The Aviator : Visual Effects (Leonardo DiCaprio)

My name is Robert Legato and my title in the film is visual effects supervisor and second unit director.
Ready and action.
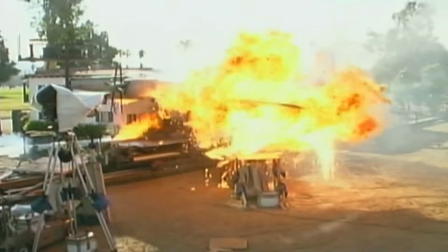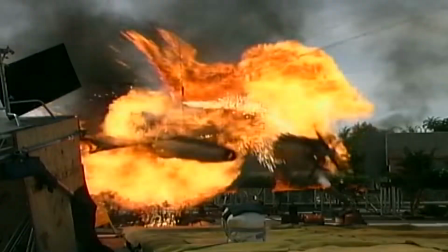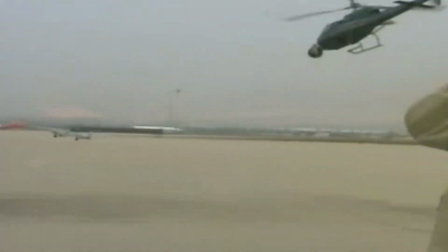(0:18)
What a visual effects supervisor generally does is you look through the script and find areas that generally cannot be filmed in a normal manner.
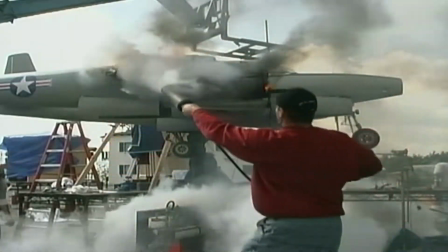(0:25)
It's too expensive, too dangerous. In our case, the planes don't exist anymore. They're too expensive to remake them. the stunts or things that are done are too dangerous, people might get killed, like in the original Hells Angels, three pilots got killed.
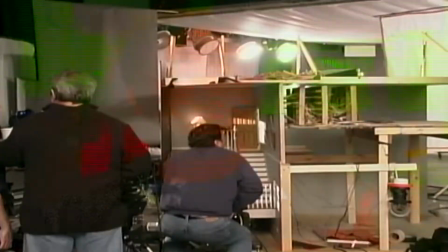(0:38)
So you look through those opportunities, essentially, and then you come up with ways and means of sort of cost-effectively
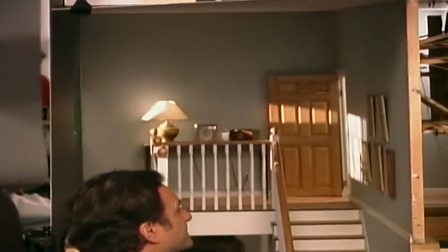(0:45)
trying to produce it and get the same images on film that everybody really wants.
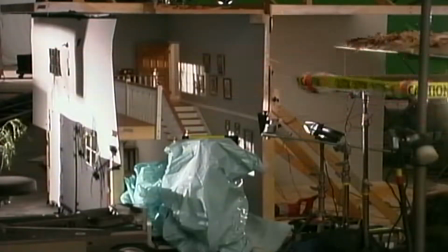For me, also, not just do the visual effects, but also do the second unit directing as well,
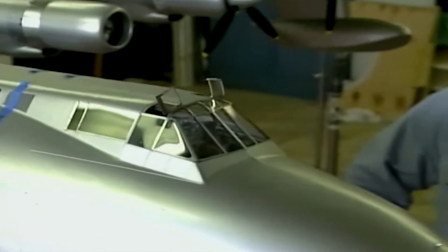(1:00)
where I could pick and choose which moments better lent themselves to live-action and which moments better
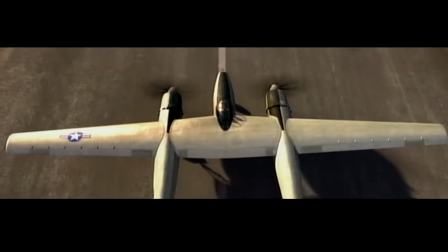(1:05)
lent themselves to an effect and sometimes you change them organically right on the spot so let's rehearse one
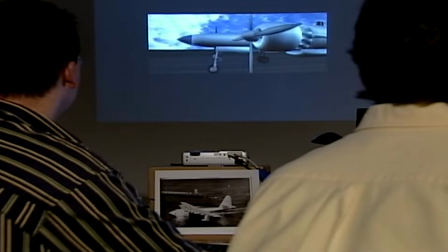(1:11)
okay and action I'm on that propeller then I'm gonna go for this boom in the middle here and back to this propeller and
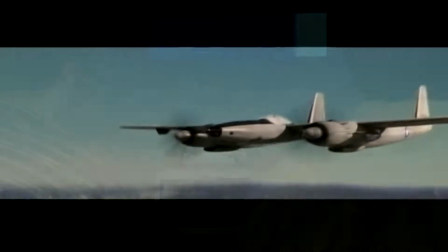(1:19)
now I'm gonna speed up because it's gonna take off in this particular shot it's almost impossible to actually shoot that for real you couldn't shoot a real plane doing that
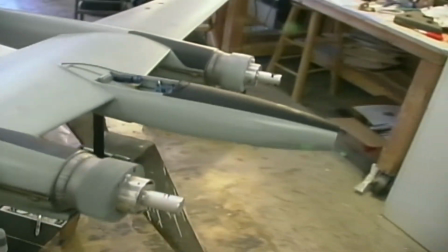(1:27)
and we couldn't shoot a miniature plane like I would have liked to that way and actually have it move on a real runway and all that. So this, we decided how to become a computer generated shot basically from scratch. And then we added all the various things in that that make it look realistic.
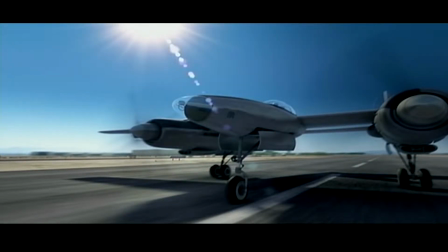(1:41)
Sun flares, the way the camera shakes, all the sort of mistakes that you almost try to get rid of when you shoot on the day,
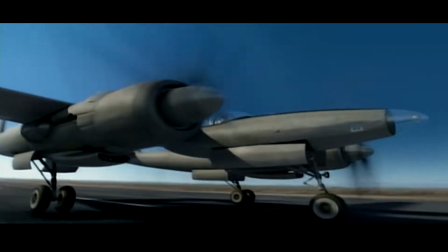(1:47)
but in our case you actually want to keep them because it makes the shot look that much more realistic.
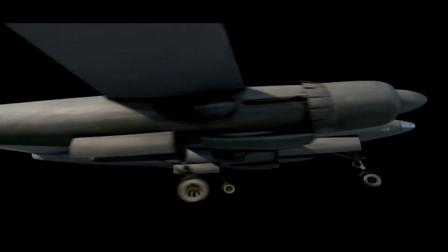(1:52)
And you have to shoot it literally in elements even in a computer. You have to have the key light pass and you have to have the runway and that has to be built and matte painted together
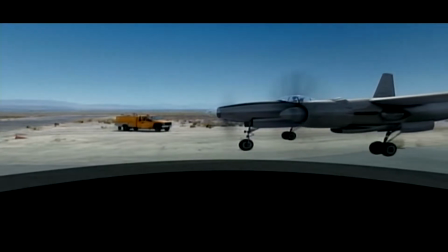(2:00)
and all these various elements have to come together and slowly get built step by step and later in a composite.
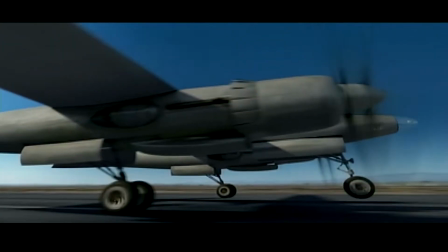(2:06)
They're all put together with some degree of fluency to make it all feel like it could be a realistic shot.
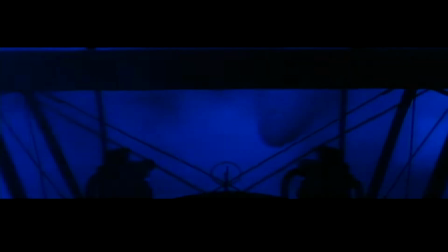(2:14)
To recreate Hell's Angels what we had to do is we studied the actual film of Hell's Angels and we had to basically mimic the clouds, mimic the landscape,
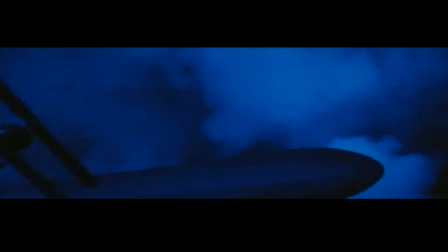(2:21)
everything that would have appeared in that film because ultimately it appears in Grauman's Chinese Theater when they screen the movie and appears in other scenes
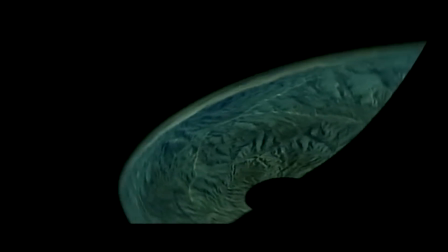(2:28)
in the film. So we had to exactly duplicate it. We found a great landscape in Catalina, so we shot a background plate in Catalina.
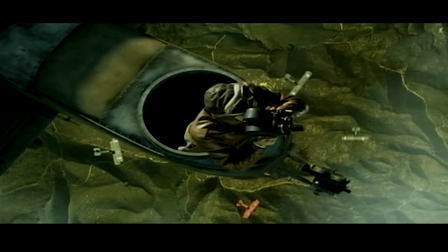(2:36)
Then we created computer-generated clouds and they were layered one piece on top of another piece until they matched essentially the film itself,
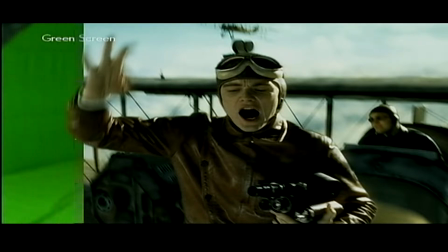(2:45)
the original 1927 film. And then we had to shoot Leo on green screen on a stage mimicking
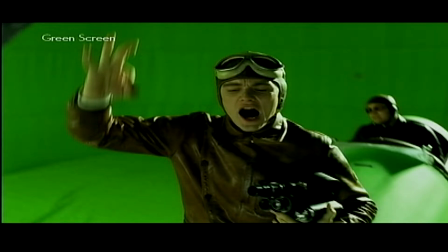(2:51)
what a biplane would do and how it would fly and the type of shot that we came up with.
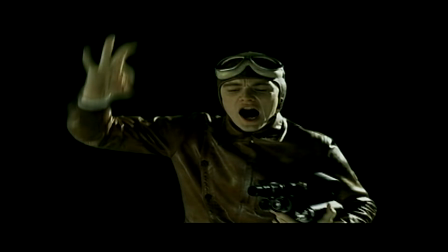(2:56)
And then to create the illusion that the plane is real, we actually, it's created in computer generated or CGI.
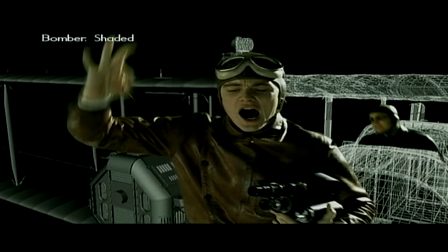(3:03)
And it's basically, you start with a wireframe. And the wireframe then gets textured with what the exterior of the plane or the skin of the plane looks like.
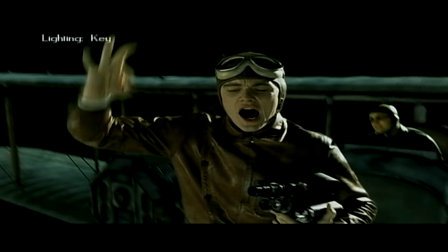(3:10)
And then it gets lit. And then you do a lighting pass, which is a key light pass. Then you do a fill light pass.
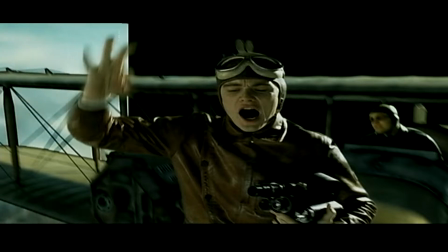(3:16)
And then you basically composite all of that with Leo inside it against the background plate,
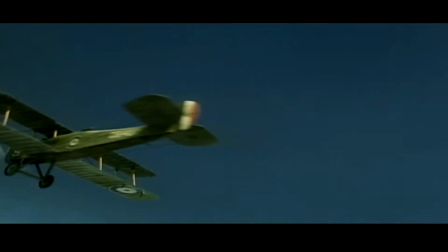(3:21)
which is the mountains that we shot in Catalina. and then of course the sky and the clouds that were created in the computer.
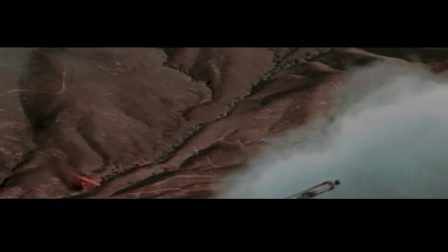(3:27)
And then all those elements are hopefully seamlessly put together, so you're convinced that another biplane is photographing Leo,
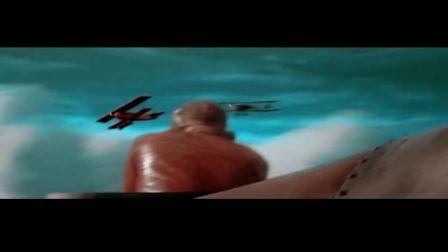(3:35)
photographing the action scene from the dogfight in Hell's Angels. To create where the Spruce Goose, or actually called the Hercules, actually took off from Long Beach,
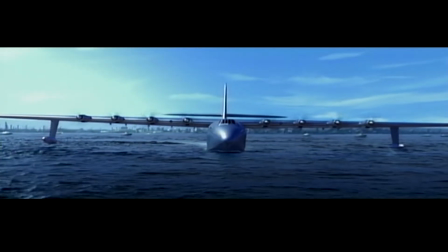(3:50)
1947 version of Long Beach, We shot the plane outdoors against natural sunlight with a natural sky.
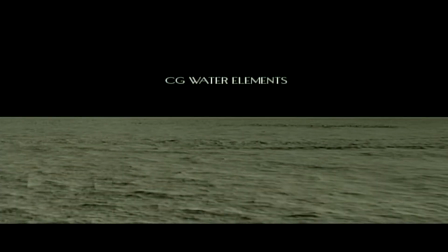(3:59)
We then added computer-generated water, and then we added in the deep background basically the derricks and
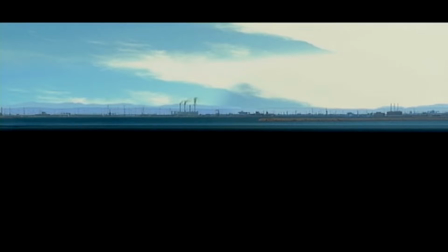(4:06)
the various machinery of the day that actually were available in 1947 Long Beach.
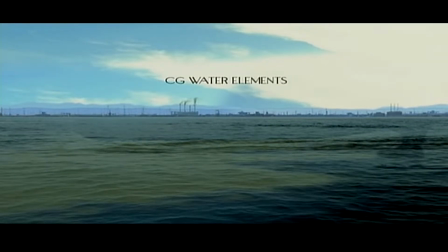(4:12)
And everything was layered together, and we created basically this Long Beach world that we could photograph any area we wanted to
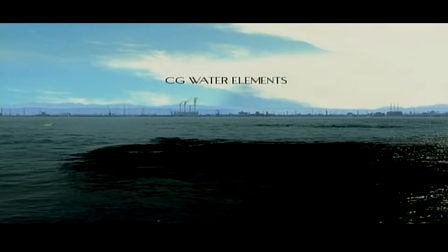(4:18)
to put the Hercules flying exactly the way it flew back in 1947 when it flew for the first time.
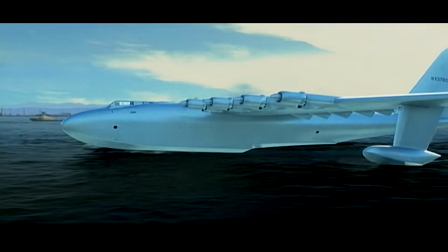(4:25)
And because the plane wasn't actually in water, it was actually in computer-generated water, we had to create the spray and the water interaction and the reflections of the plane within the water.
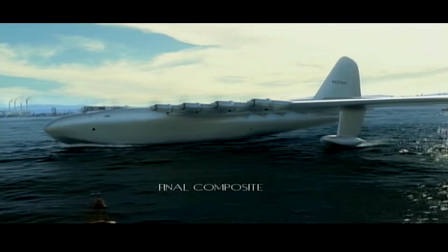(4:34)
All that has to be added later and has to be synthetically created to make it look like it's the real thing, to make it look like there's real interaction, real weight from the plane. Normally, models are generally shot indoors, motion control models, In this particular case, we decided for two reasons to shoot it outdoors.
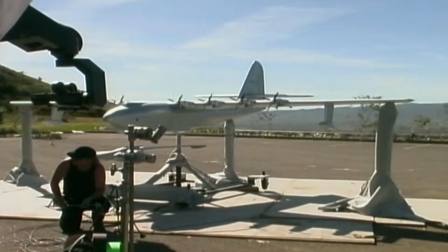(4:51)
One of them is it's very realistic because it's lit by the sun. The sky reflection is the real sky reflection, and the fill light is correct.
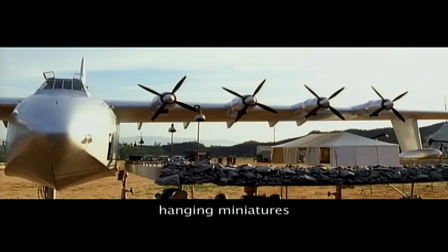(5:00)
Everything is exactly the way it would be if it were really outdoors, and so we literally photographed it outdoors.
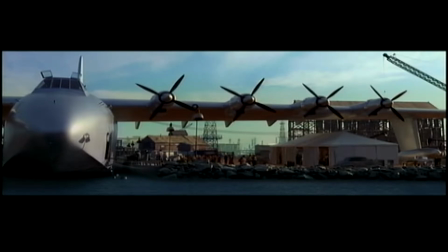(5:05)
If you shot it on the stage, you'd have to mimic every piece of reflection, the sky reflection, all those various things that make up something that your eye believes to be real.
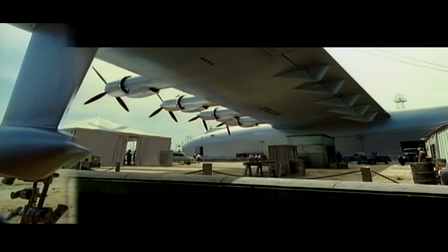(5:13)
All has to be artificially put in. Very difficult with a reflective plane.
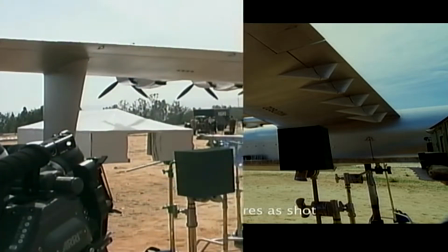(5:17)
So the easiest case and also the best-looking case was to actually physically take this model outdoors and just shoot it like it really would have been there.
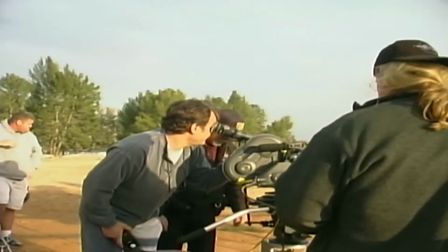(5:25) They have to look a little more profile. They look like they're looking away from me. They don't look like they're looking towards me. Okay.
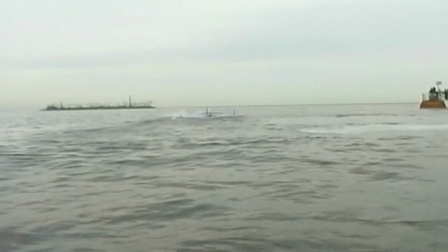(5:30)
For that particular sequence, we also shot a radio-controlled plane that actually flew from the water in Long Beach,
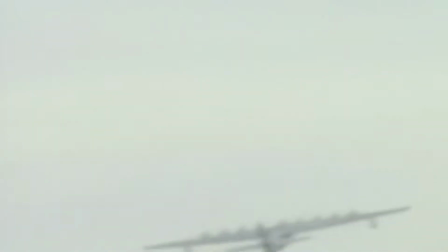(5:36)
exactly where the Spruce Goose actually or the Hercules actually took off from.
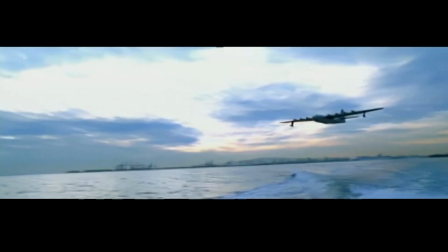(5:40)
And because that was so realistic, because it's actually a real plane, it's actually flying, We had a shot of the cameraman in the foreground, just like in the documentary footage, following the Hercules on its maiden voyage. That created sort of a step that we had a match to.
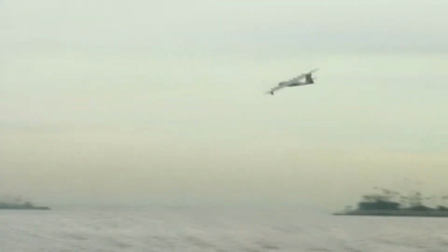(5:56)
Every model shot had a match to at least the quality of something that looked like it was realistically shot outdoors.
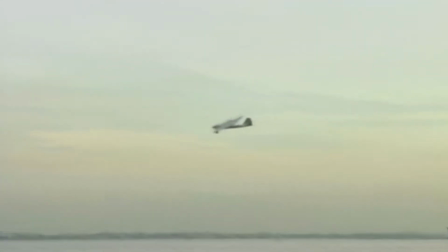(6:01)
So it became a benchmark for us. The Hollywood Boulevard shot was actually inspired by, we actually got actual footage from the Hells Angels premiere in the day, so we knew exactly what it looked like.
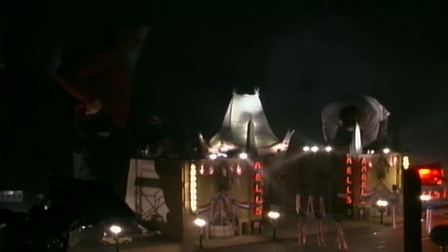(6:13)
We decided to shoot a model and have the same searchlights going back and forth and mimic exactly what was done back then.
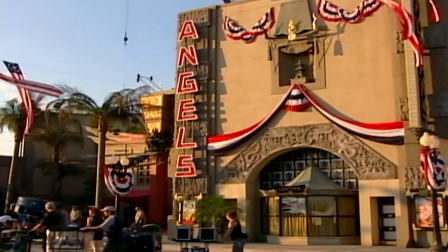(6:22)
Dante built this beautiful partial set of Grauman's Chinese Theater in Montreal, and we only had about 300 or 400 extras.
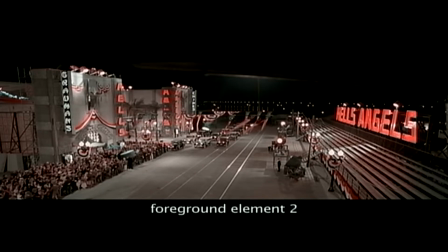(6:29)
And we literally painted with extras. We moved them from one spot to the next until we filled up the foreground.
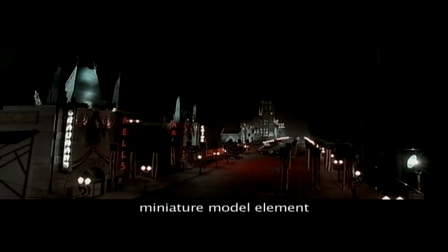(6:35)
Then we photographed a model, which is about 35 to 40 feet of miniature buildings. and we shot it in smoke and we had little miniature
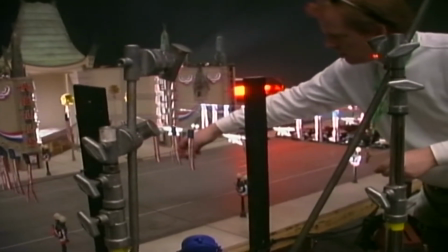(6:42)
searchlights that were waving back and forth and miniature cars and miniature banners and all the various things that make that shot look realistic. Layered them all together, put all the people together,
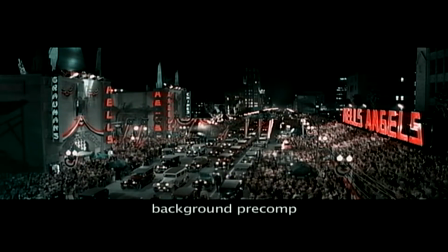(6:53)
split screened all the people together so now it looks like it's a very full Hollywood Boulevard street mimicking what was done back then and then we added the extra bit which was the planes,
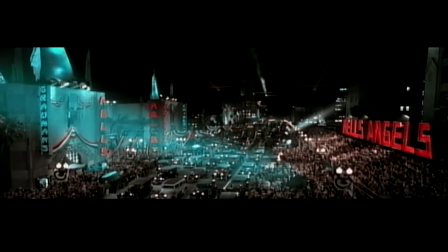(7:02)
the biplanes that were flying overhead. There wasn't any stock footage of that because they couldn't photograph planes at night flying because they just didn't have an exposure for it, but we could. So we added those planes flying in, and Marty wanted to add one other little grace note that he assumed, or maybe it was actually factual, that they would spray red, white, and blue smoke out of the back of the biplanes as part of the celebration for the film.
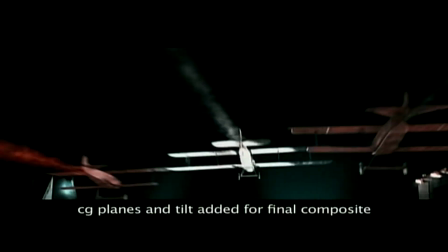(7:24)
And we added all that together and then created a move where we would tilt down with the planes and reveal this vast production. There was a particular scene that we needed Leo to actually be inserted over the real Howard Hughes in the newsroom footage. and I was setting it up so I could tell him beat by beat exactly what he had to do.
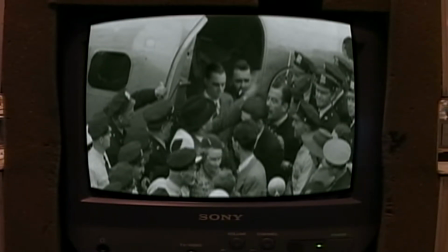(7:44)
And before I got a chance to tell him, he saw the monitor and mimicked the exact movements of Howard Hughes,
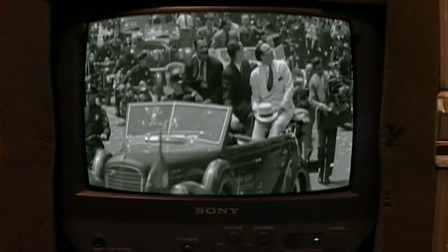(7:50)
just beat for beat, and I basically didn't have to tell him anything. And he said, boy, this is going to be hard. And before I knew it, he actually became him for that short little moment, and when I put the shot together, it was remarkable.
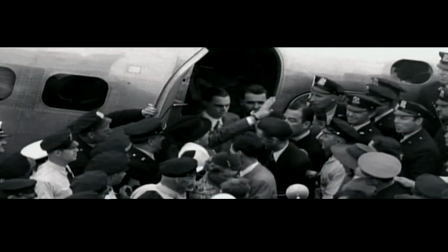(8:02)
It was almost eerie that he became Howard Hughes.